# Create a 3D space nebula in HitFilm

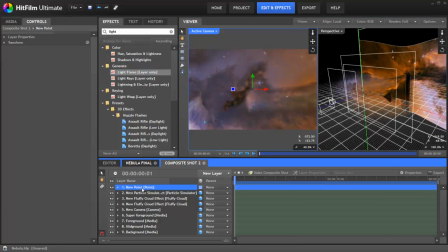(8:19)
This can be positioned in 3D space to match a bright spot in the original image. Let's move it back to where the midground layer is, then in the active camera view, we'll line it up. It doesn't have to be too perfect. Points are only invisible references, of course. To have a visible star, we'll add a grade layer from the new layer menu, then drag a light flare from the effects browser onto it.
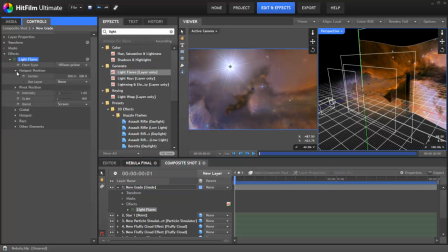(8:39)
The crucial thing now is to go to the light flare's hotspot position properties and assign it to star 1. The center property also needs to be set to 0, 0 so that it all aligns properly.
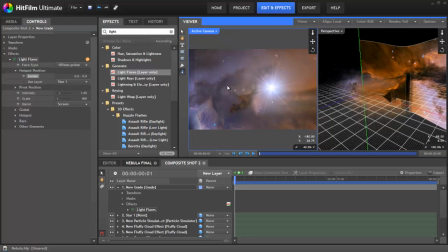(8:50)
This locks the light flare to the position of the 3D point, even though the light flare itself is a 2D effect. As the camera moves around, the light flare stays in its correct position in the nebula. The light flare can then be customized to get the right look.
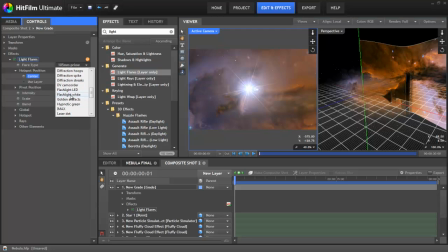(9:03)
I went with the customized flashlight white flare, but really it's up to you. A light rays effect was also added to give the light flare some bloom as it moves past the center of frame.
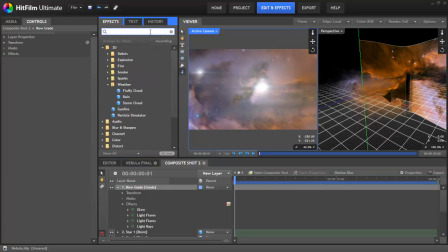(9:13)
The shot now needs a bit of grading. Subtle alterations using the color correction wheels can shift the midtones towards red and drop the shadows towards blue. This creates a less saturated, more unified shot. Generous application of the crush black and whites effect enriches the shot,
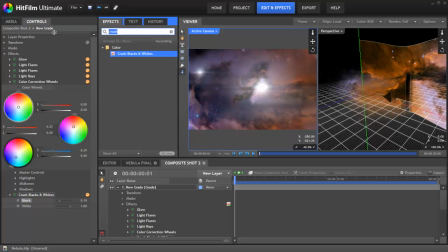(9:30)
giving it a lot more punch and really helping to make the colors pop. Finally, a vignette helps to focus the viewer's eye towards the glowing center of the nebula. We'll just use the 720p preset here. The final step is to create the actual camera move.
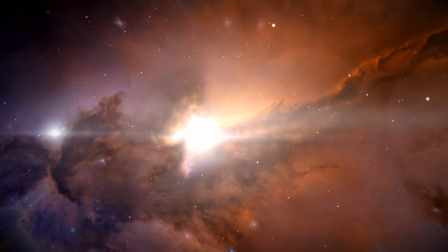(9:42)
It's important to remember that we are limited a little by the setup of the background, which restricts how far we can pan around.
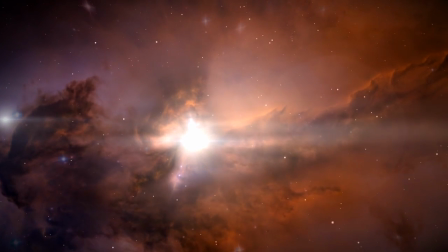(9:49)
This is why it's always worth knowing what kind of shot you're after before you start piecing it together in HitFilm.
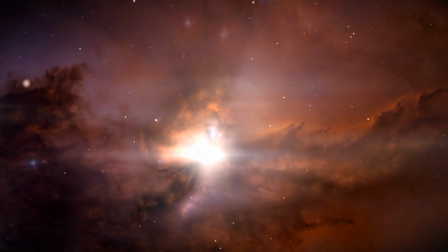(9:54)
Make sure you design the effect around the shot you need to tell your story, not the other way around.
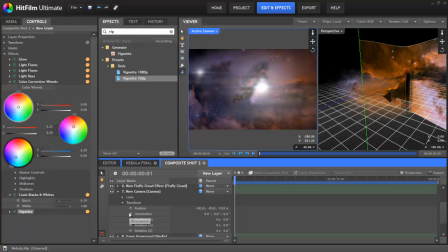(10:00)
As this is quite a simple shot, I simply enabled keyframing on all of the camera's transform properties, moved the camera to the start position on the first frame, which is a nice wide of the whole scene, and then moved forwards about 9 seconds and moved the camera to its end position.
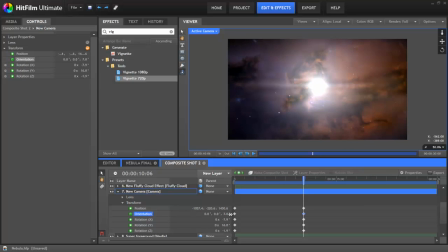(10:15)
I also then added some additional orientation keyframes so that the camera twists around slightly as it changes position.
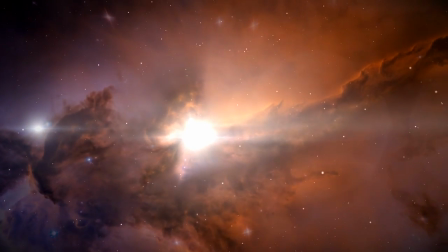(10:21)
This is of course just one example of a space scene. With the same techniques but a different background image, you can end up with very different results.
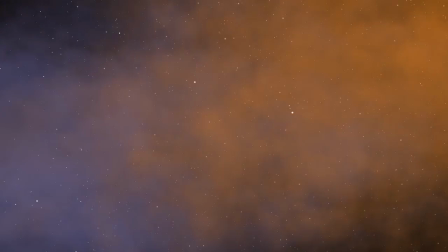(10:29)
You can even not bother with a background image at all and go with an entirely CG shot.
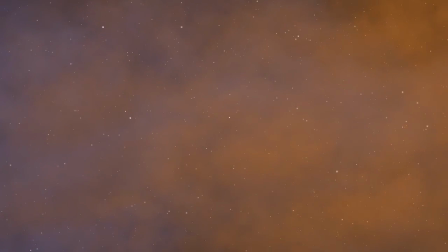(10:34)
If you're good with miniatures or with 3D modeling software, you can even start to composite in spaceships and other elements, but that's a tutorial for another time. Thanks for watching. Please do subscribe if you like these tutorials. We've got a whole bunch in the works, plus some cool short films coming up soon, so you can expect a lot of exciting stuff on the HitFilm channel.
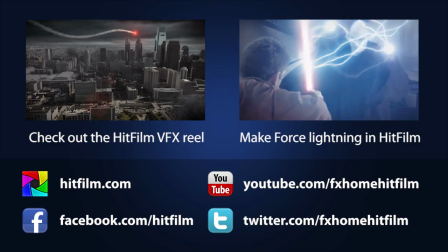(10:52)
Any questions, you can always find us on our Facebook page, on Twitter, and of course on the hitfilm.com forums.
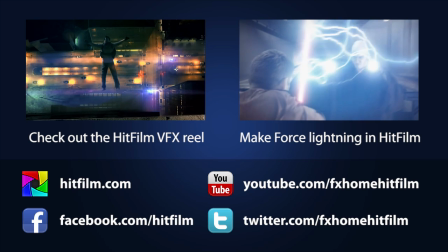(10:58)
We really hope to see you there. Thanks for watching.